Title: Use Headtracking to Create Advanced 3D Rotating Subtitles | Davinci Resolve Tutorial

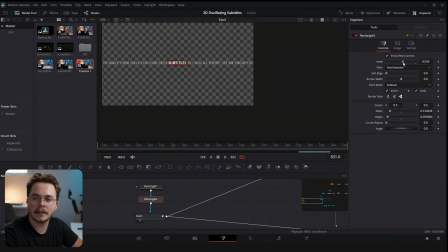[12:14]
So we're gonna turn the level down a bit to something maybe like so, so that you can still see the other text and it's still pretty easy to see, but the center text is really highlighted.
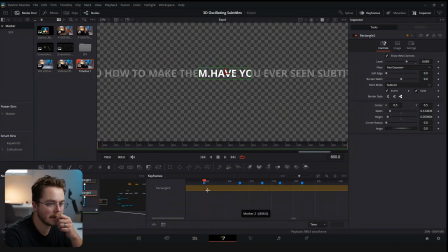[12:24]
So with the keyframe panel open, make sure that you're on your smaller rectangle. On each word, you're gonna just size it up to the word itself. So you're only gonna be keyframing the width slider here. Let's go, so have is now highlighted. We'll go to the next word, you. We're gonna make it a little smaller.
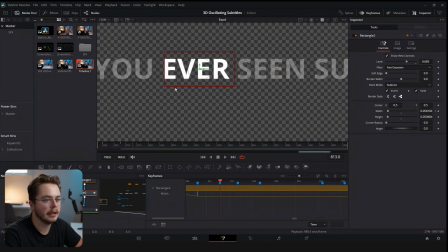[12:42]
Then we're gonna go over to ever. All right, let's go through every word like so. The width is now keyframed for every word. Let's open the spline editor. We're going to select all of the keyframes and hit F,
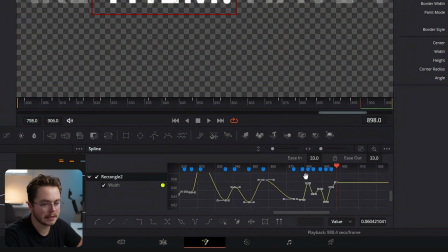[12:55]
and we're gonna hit T to open the ease in and the ease out, and we're just gonna drag the out over so that the word lasts a little bit longer,
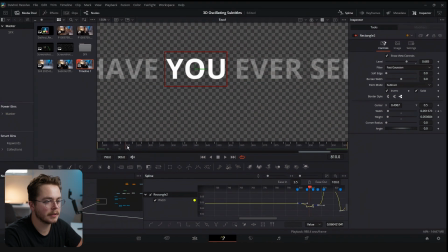[13:02]
and the ease in we're gonna drag a little bit down. So that sort of flicks it over to the next word and makes it pretty much unnoticeable that it's highlighting different words in between. Now let's add a sequence of glow nodes. So shift spacebar glow.
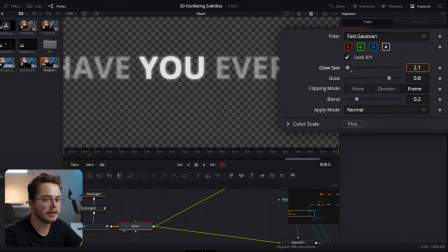[13:16]
Let's start our glow with a really small size but a high intensity glow. And let's add another glow and let's increase the size a bit, but turn down the glow.
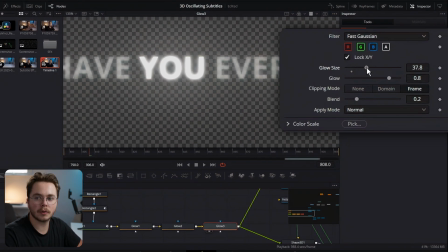[13:26]
Let's do it one more time. Increase the size more drastically, but we're gonna turn down the glow.
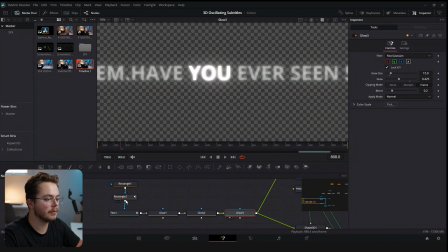[13:32]
All right, so now we have a nice glow effect. And what we're gonna do is we're gonna go Control C with this rectangle that we have already keyframed.
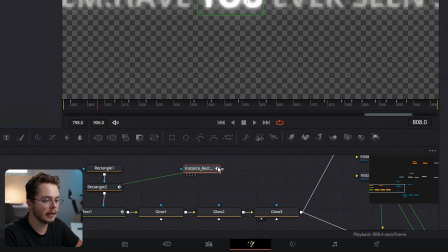[13:40]
And we're gonna paste an instance of it and pipe it in to all of these glows.
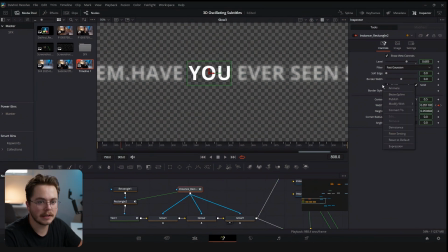[13:49]
Now with the instance, we're going to de-instance this here so that we can invert it. And we're going to de-instance the soft edge and we're going to increase that a bit. We're also gonna make it a little bit taller. All right, we're getting pretty close here.
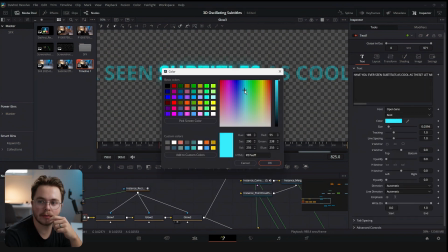[14:06]
Let's add some color to the text. I'm gonna go for sort of a teal look because that's always techie and futuristic. Let's go somewhere right around there. All right, so this is what our product looks like right now.
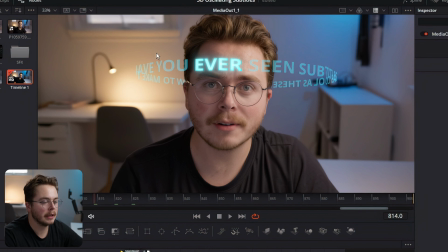[14:20]
We have the word highlighted, which looks great, and the other texts are faded a little bit. And now we're gonna do two more things to just make it pop a little bit more.
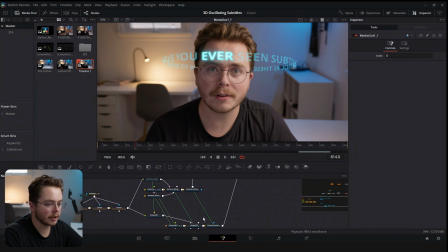[14:29]
So to start, we're gonna go back into our Shape 3D, and we're gonna go into our controls and turn the base divisions up until it's not noticeable that you see any lines. So now we need to add some 3D depth blur to just separate it,
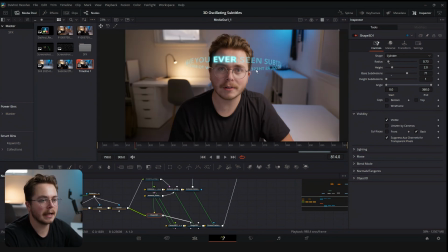[14:43]
because obviously I'm shooting at a very low f-stop here, so the back of this should actually be out of focus behind my head.
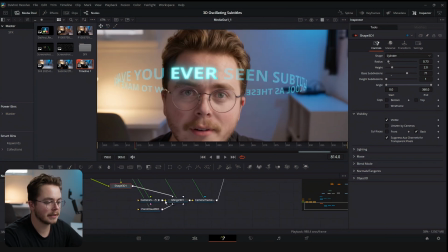[14:49]
And how we're gonna go and do that is we're gonna go into the camera.
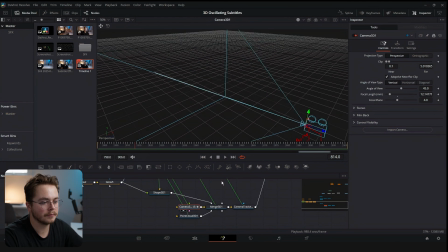[14:53]
Let's open that up in the 3D viewer. or actually let's open the merge up in the 3D viewer. Let's go into the camera and let's go into control visibility, and we're gonna enable the focal plane.
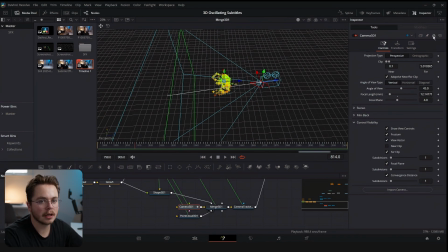[15:06]
So now we can see where the focal plane is. Make sure that you deselect the lock on the camera, and we're going to move the focal plane up to the front of the text. Let's zoom in here and look at it top down. Looks like that's about good. We're right in focus with the text there.
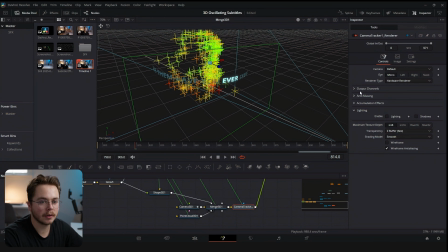[15:22]
And now on the camera tracker node, we're gonna go into accumulation effects.
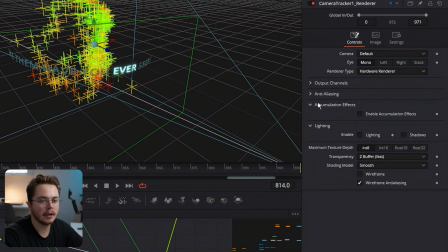[15:27]
Make sure you're set to hardware renderer here, because software renderer, this won't show up. And we're gonna enable this, and this is going to add some depth of field.
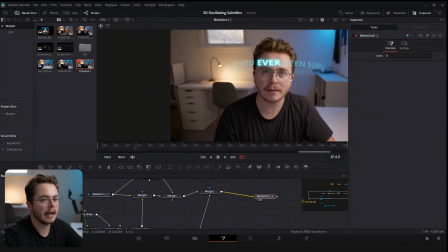[15:36]
So if we look at that there, now the back is very out of focus, way too out of focus actually.
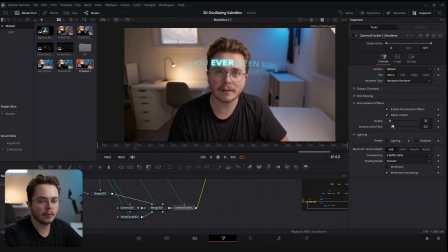[15:41]
So we're gonna go back into it, and we're gonna go amount of depth of field blur.
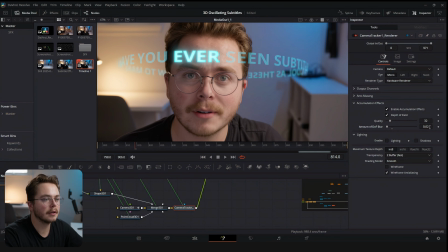[15:46]
We're gonna turn that down quite a bit, something like so. Before this magic mask, we just selected it to faster, and it did a pretty great job of tracking our head. I'm just gonna add a little bit of blur to it so that it's a little bit softer around the back.
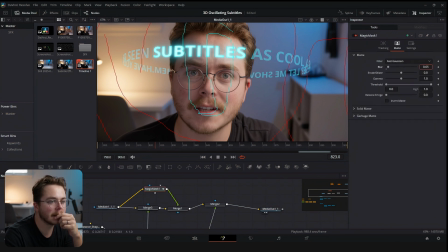[16:03]
Not too much, but just so that it's not such a harsh line right there.
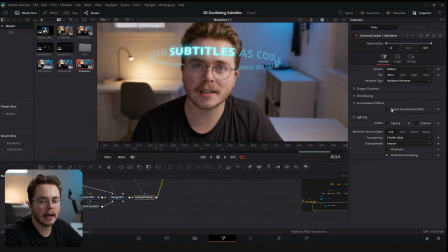[16:07]
And we can turn this back on so that we have our depth of field, and now we have our final product.
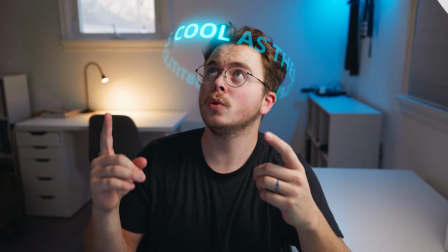[16:14] Have you ever seen subtitles as cool as these? Let me show you how to make them.
All right, I hope you guys enjoyed this video.